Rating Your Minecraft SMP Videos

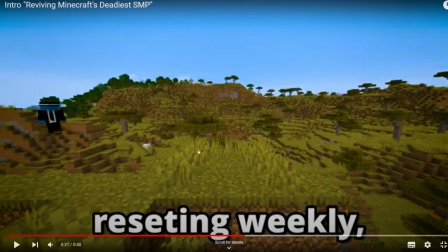(4:09)
an image and then your player randomly player randomly just fly in like that's because you need to cut the first few seconds off your replay shot and then this
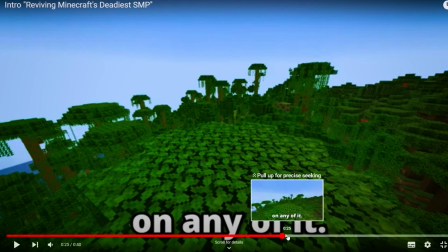(4:18)
what does resetting weekly have to do with sand it just looks like you're looking at an image if that makes sense i like that
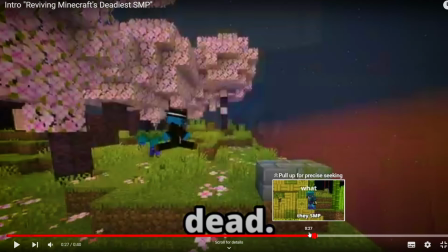(4:26)
i like that it's character building it makes you have personality.
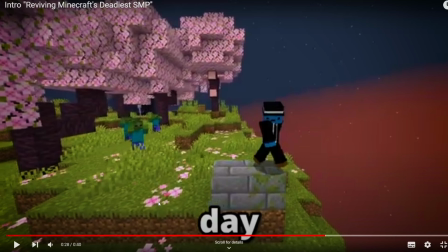(4:32)
Okay, so when it says struck me, you made it sound like lightning. Now, that's a good idea, but I would actually show a visual of lightning. So when you're talking, you want the viewers to be able to see visuals of what you're saying, or it just processes the brain more smoothly and makes your video way, way, way better.
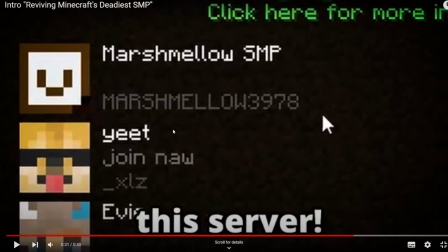(4:48)
Okay, same replay shot three times. It looks like we're just re-watching this entire video. Yes, yes, yes.
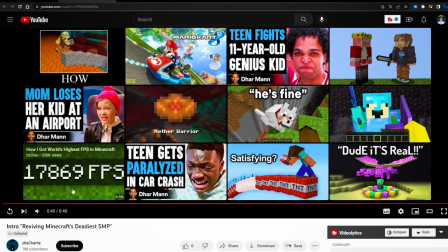(4:53) Revive the server.
That's what i'm looking at that looks better okay so i would rate that a three out of ten and that wraps up
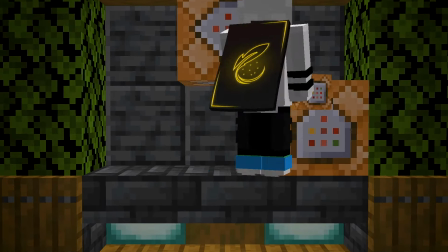(5:00)
this tutorial tomorrow i'm going to be posting a tutorial on how to do transitions subscribe so you don't miss it